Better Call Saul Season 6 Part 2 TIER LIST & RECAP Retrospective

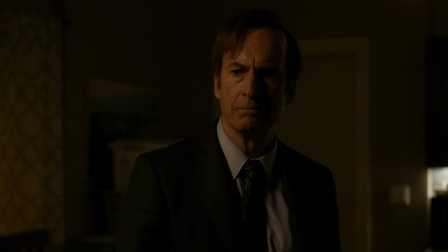What's really tragic is that Jimmy tries talking her through this as if they're going to work as a team to fix it, when in reality she's about to break up with him.
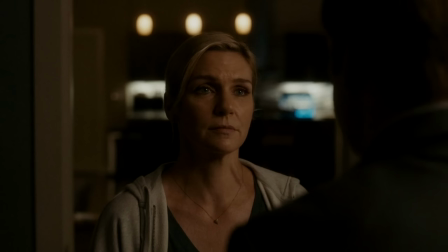You can tell that Kim also tried telling Jimmy that she wanted to break up with him and move out of the apartment, but Jimmy's so focused on trying to get Kim to undo her decision to quit the lot that he keeps cutting her off and doesn't even give her a chance to get a word in edgewise.
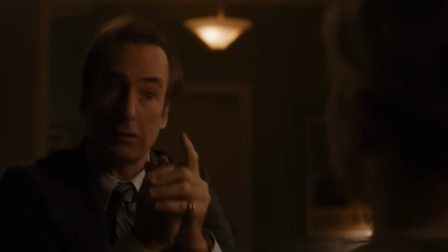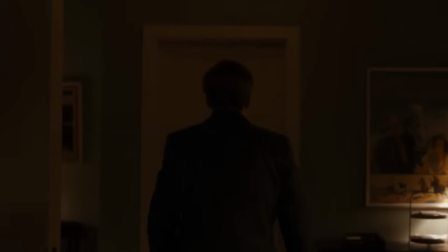It's not until Jimmy distractingly walks into their bedroom that he notices all of her stuff packed up,
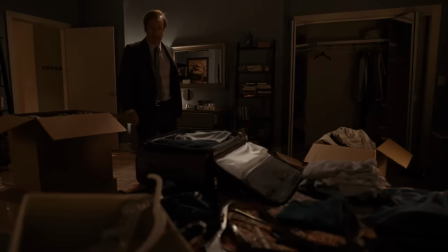giving yet another mic drop revelation, which is that she's leaving him.
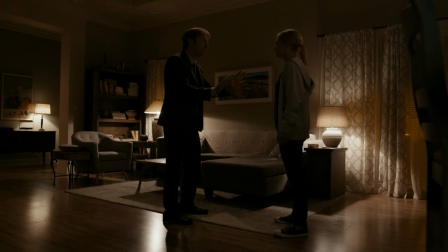This also has great timing, showing that although Jimmy wants to work through their problems as a team, right after he says this,
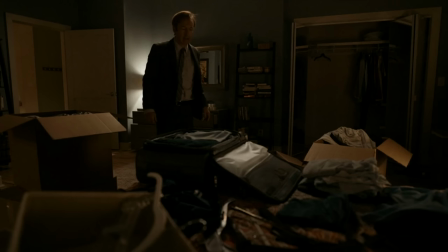he walks into their room and sees all her stuff packed, revealing that not only is she leaving her career as a lawyer behind,
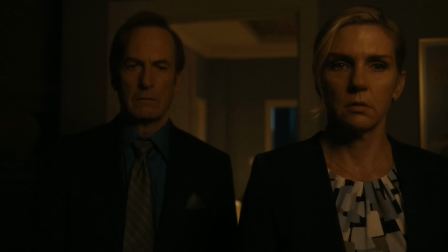but she's leaving him behind. It's interesting how they did both have the same idea of wanting to move out of the apartment, as their home now feels violated to the point that they definitely require a new home to even begin feeling comfortable in their own skin.
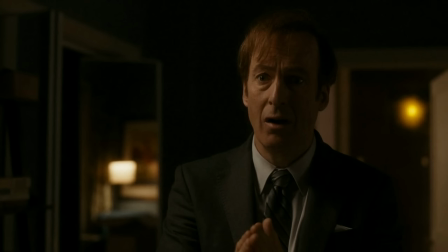Watching Kim and Jimmy's breakup scene is truly heartbreaking, especially when Jimmy tries pleading and begging with her to stay, as she makes him happy.
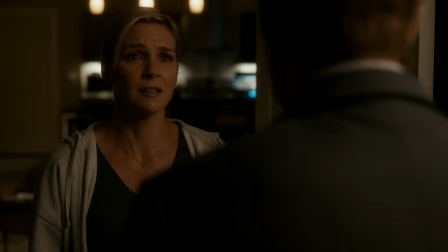I do like how Kim acknowledges that together, they're toxic for everyone around them, and how she realizes that now when she used to ignore it.
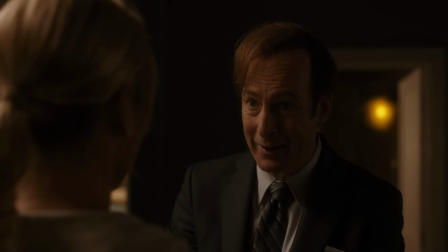It's a great callback to the season 5 finale. Now as a last ditch effort to try and convince Kim to stay, Jimmy tells her that he loves her, which is incredibly impactful as it's the first time that we've ever heard him say that to her on screen, and due to this, it feels really weird to hear out loud.
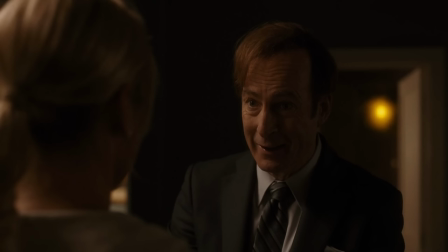Now this can be interpreted in multiple different ways where some viewers believe that this was the first time that they had ever said it out loud, while others think that they've said it before, but off-screen. Regardless, this is the first time that we've ever heard them say it on-screen, which further shows how desperate Jimmy is to try and keep Kim,
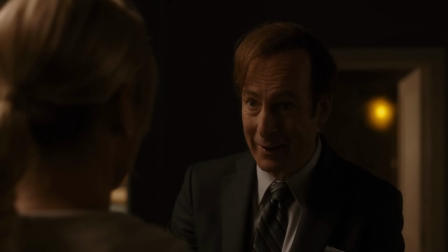along with once again reminding us that Jimmy and Kim have always had a very abnormal relationship.
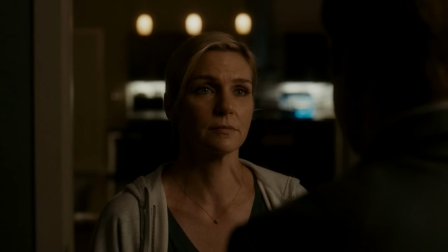Jimmy has also always been scared of losing Kim as a recurring theme throughout the show, ever since they started truly seeing each other.
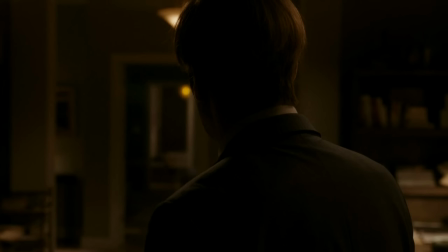Since Jimmy is stressed out over potentially losing Kim in one way or another, at least once every season, it must feel like trying to prevent the inevitable with that now finally coming to fruition.
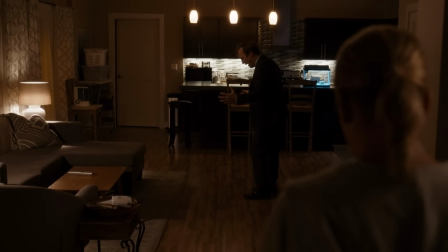When Jimmy tries blaming Lalo for the tragedy that unfolded, Kim also finally admits to Jimmy that she knew that Lalo was still alive.
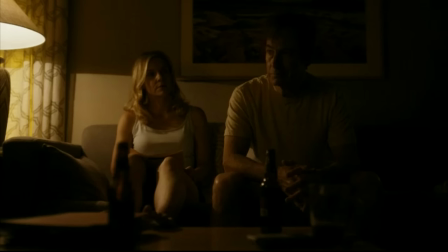I love how this finally comes back around, as it's been a huge lingering question and plot point ever since Mike told her about Lalo's survival in episode 604.
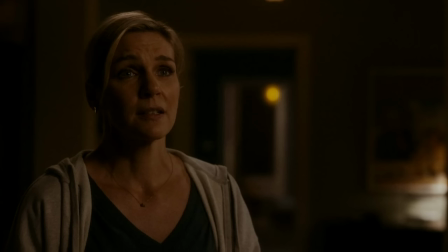This leads to Kim admitting that she had tunnel vision for what she was doing all season long due to having too much fun conning, but now the unintended consequences of her actions have finally caught up with her, and that it's too much to handle resulting in her just wanting to run away from it all.
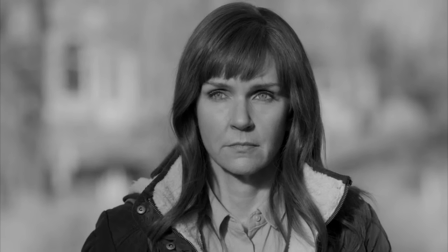Now I almost said that she just wants to put it in the past and move on with her life, but as we see during the final few episodes of the show, she never was truly able to move on from it,
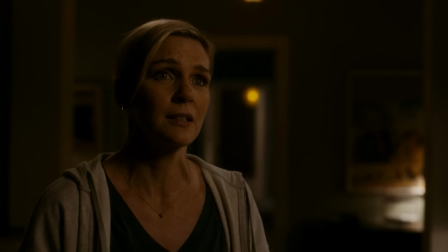but we'll be discussing that more in depth later on in the video. Ray Sehorne does yet another terrific job here portraying Kim's self-realization, as she explains how she was having too much fun to stop their cons in such a way where she seemingly feels disgusted in herself for what they've done.
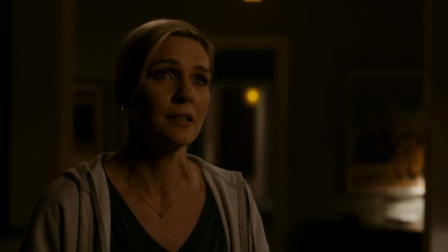It's as if everything surrounding Howard's death from Lala to Cheryl has given her a wake-up call with a moment of clarity to grasp the situation for what it truly is.
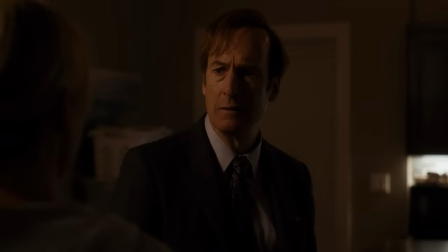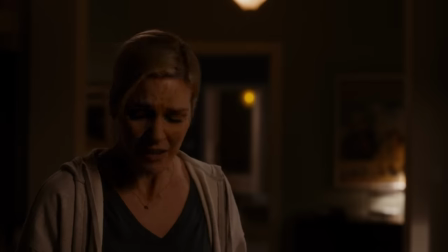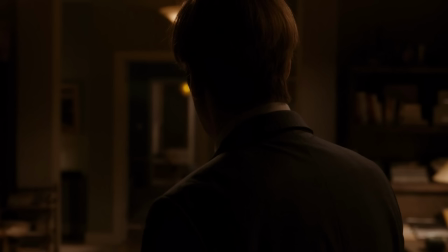As Kim goes back to packing her things, she once again leaves Jimmy alone standing there with nothing to say,
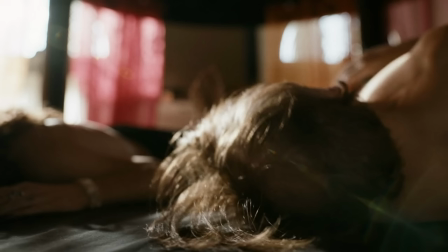and then the show jarringly jumps to about a year in the future, with Jimmy now having completed his transformation as Saul Goodman.
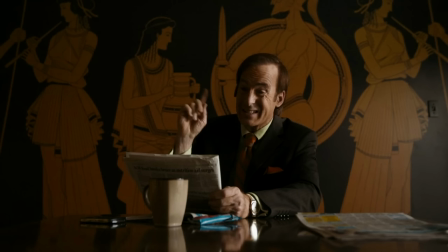Throughout the show, there have been many things that have stopped Jimmy from fully turning into Saul, but now they're all gone.
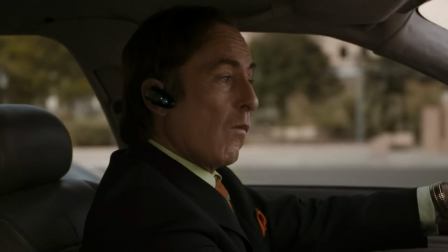From Chuck never approving of him, to both Chuck and Howard dying, all of his courthouse co-workers now exiling him out of hatred,
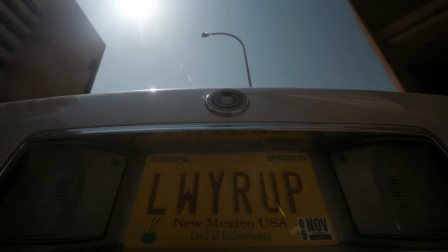and now Kim leaving him, everyone who once knew him as Jimmy McGill is no longer in his life.